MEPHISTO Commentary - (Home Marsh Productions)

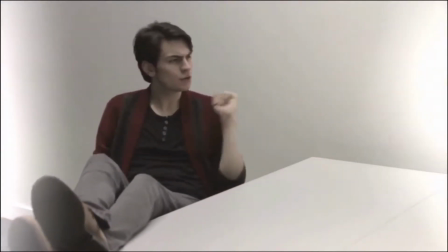So, it would be strange if Cornelius was sent to hell rather than Lewis.
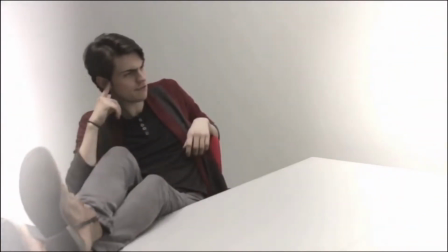So, I've got to have a few notable mentions about Ronan Thorne, of course. This will raise your ego, won't it, mate?
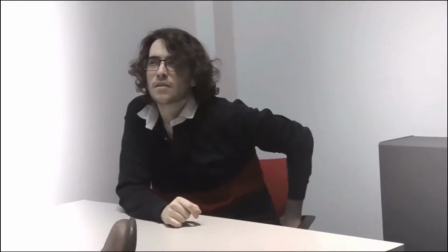So, Ronan delivered this entire performance exactly how I wanted to.
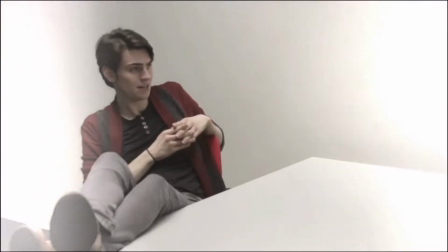My only little point of criticism as a director thinking about this entire performance would just be the costuming.
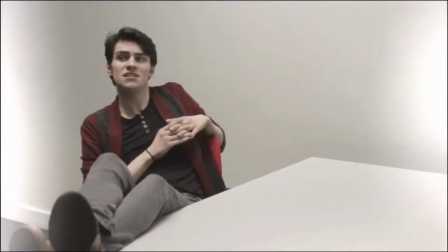Just be changing the costume so that he doesn't look exactly like himself.
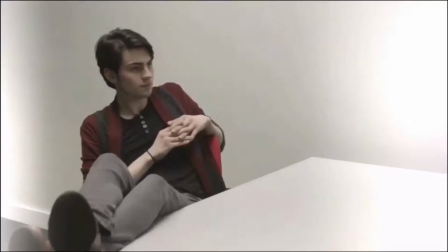Although it did work for this film, like looking all red and mysterious and everything, because he is a monster, the devil is a monster.
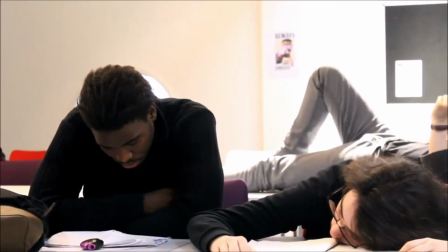Here we transition to one of my scenes that I thought, hmm, could we incorporate this?
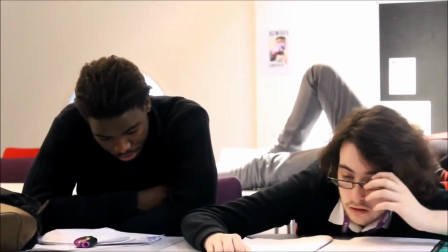This scene was almost extended by Morton himself, so I thought it was a good job how he incorporated this entire scene of work into the story.
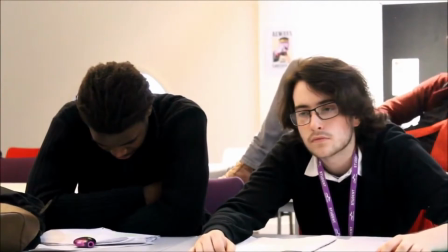However, there are a few continuities, but before I mention that, massive shout-out to Mr. Joseph Mabena.
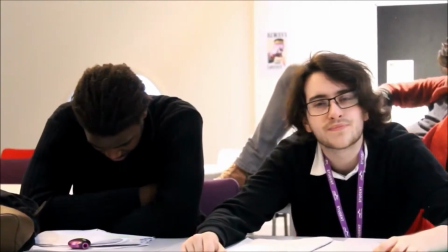Thank you for your help, man, and I hope you go on to achieve some great things.
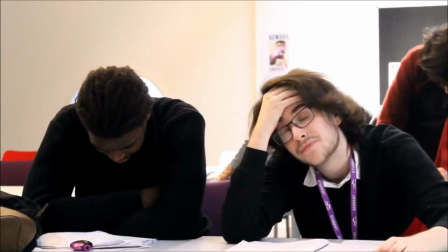And not only that, shout-out to our excellent teacher character, Mr...
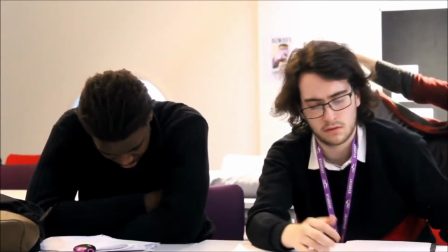And it didn't transition yet. Mr. Aaron Atkinson, there he is, as the teacher.
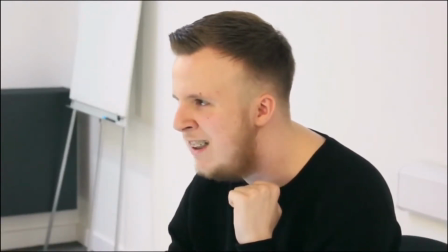I hope all the cast go far in life, and I know they will work hard to achieve what they want to, to achieve their life goals and everything.
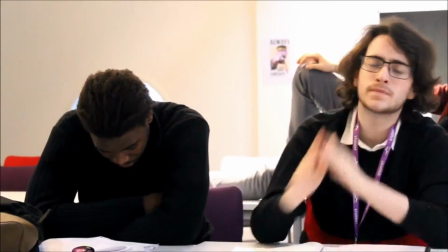Now this scene, I felt, was massively improvised, but had the impact of fear, emotion,
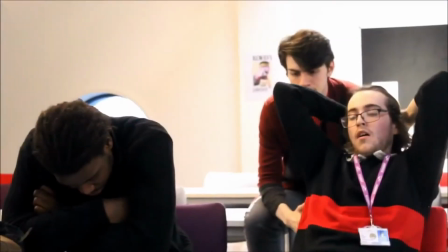and just the entire set-up on the character of Mephisto and Lewis' struggle in life,
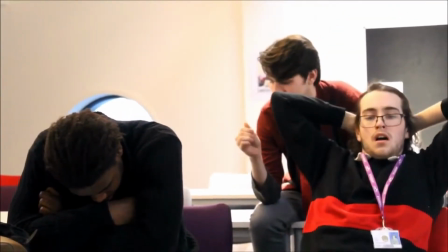to show why he wanted to kill himself. and so as a storyteller I feel that it was delivered in an excellent way however
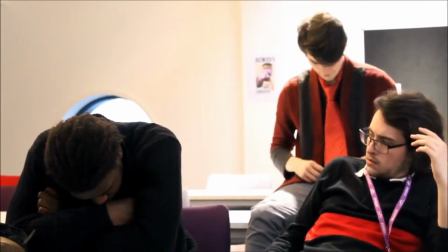my only grip with this scene there's too many pauses and also the camera
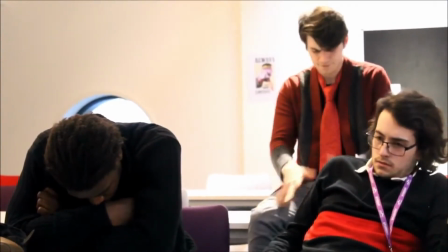angles as well it was just one continuously still POV
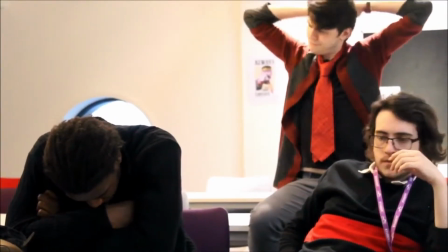my idea was a POV from the teachers perspective however that wasn't exactly clear so
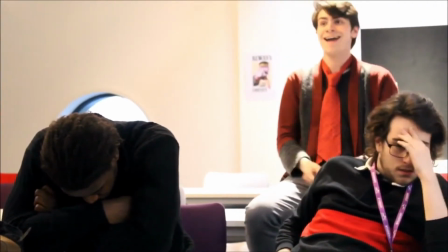I would have added more angles more different types of zooms and everything inside the film And inside
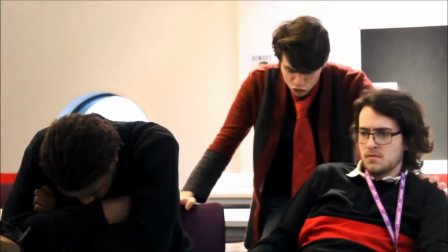this scene in particular to make it more engaging towards an audience rather than what it is now.
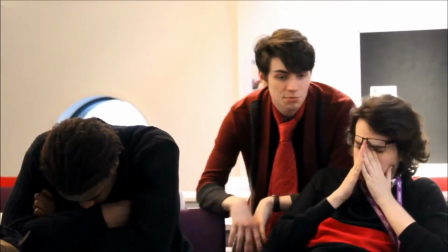But it's still engaging obviously. It has notable performance of Ronan and the elements of storytelling from Ronan and Norton.
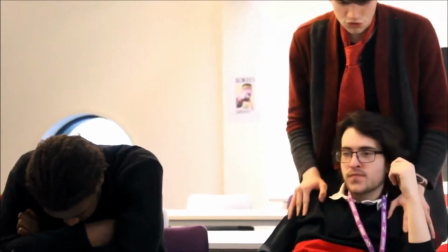Here comes one of my favourite lines from the film. I've got two personal favourite lines.
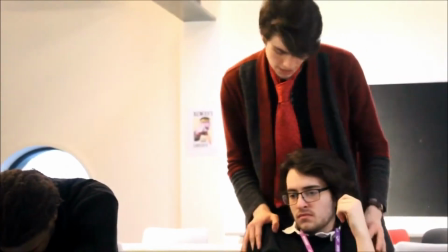There was one of them about students' short films.
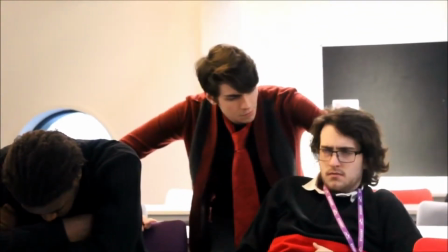and that little this was this scene was partly improvised from that little bit of a monologue from Ronan and he did a really good job with
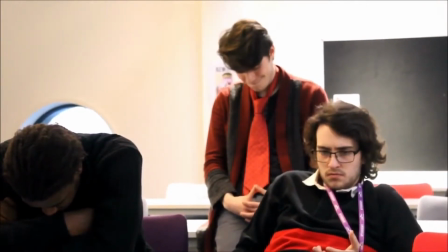that little line I just thought that line was just funny and then in the next thing coming up comes my second favorite line in which comes from
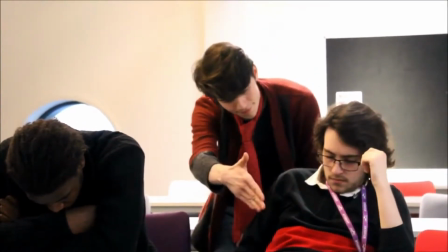the amazing Edward character of Norton my
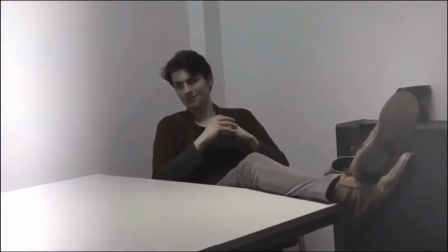only gripe with Mephisto as an entire product would be the audio.
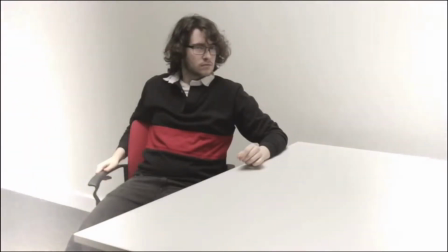The audio was a little bit off when it came to splicing it and mixing it together.
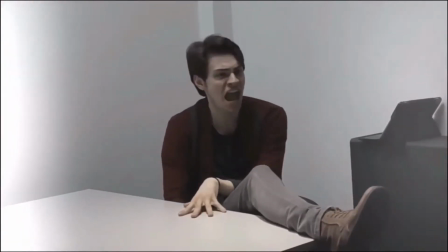And here comes my favourite line, because I'm an atheist. Norton completely improvised that and I had to struggle not to laugh when I was filming that.
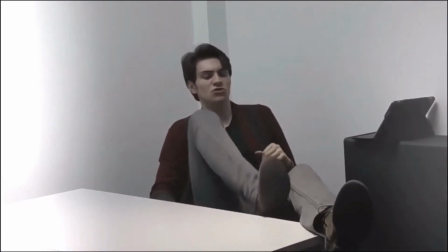When I was actually filming this entire scene, we used two cameras and throughout that beginning scene between Lewis and Edward, we used two different cameras.
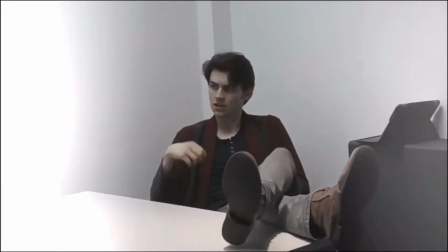One of them is the Nikon Coolpix which I've mentioned which is a Nikon
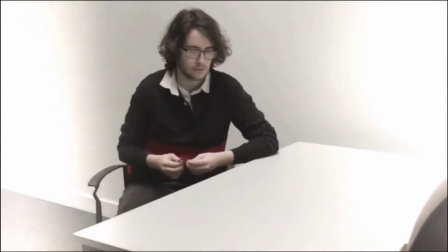Coolpix camera
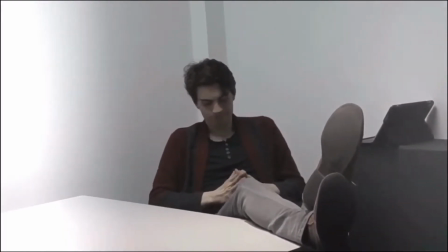and we also used a Canon 500D
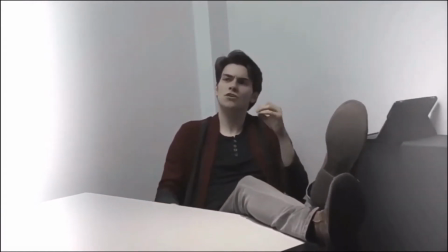which was lent to us by the college and an amazing woman by the name of Wendy Morgan.
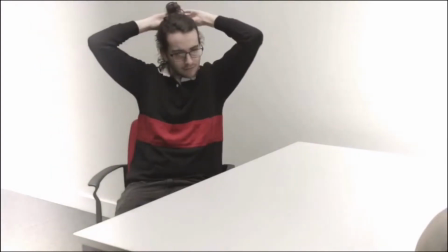Wendy if you are watching this you inspire me every day and I hope you carry on making amazing work.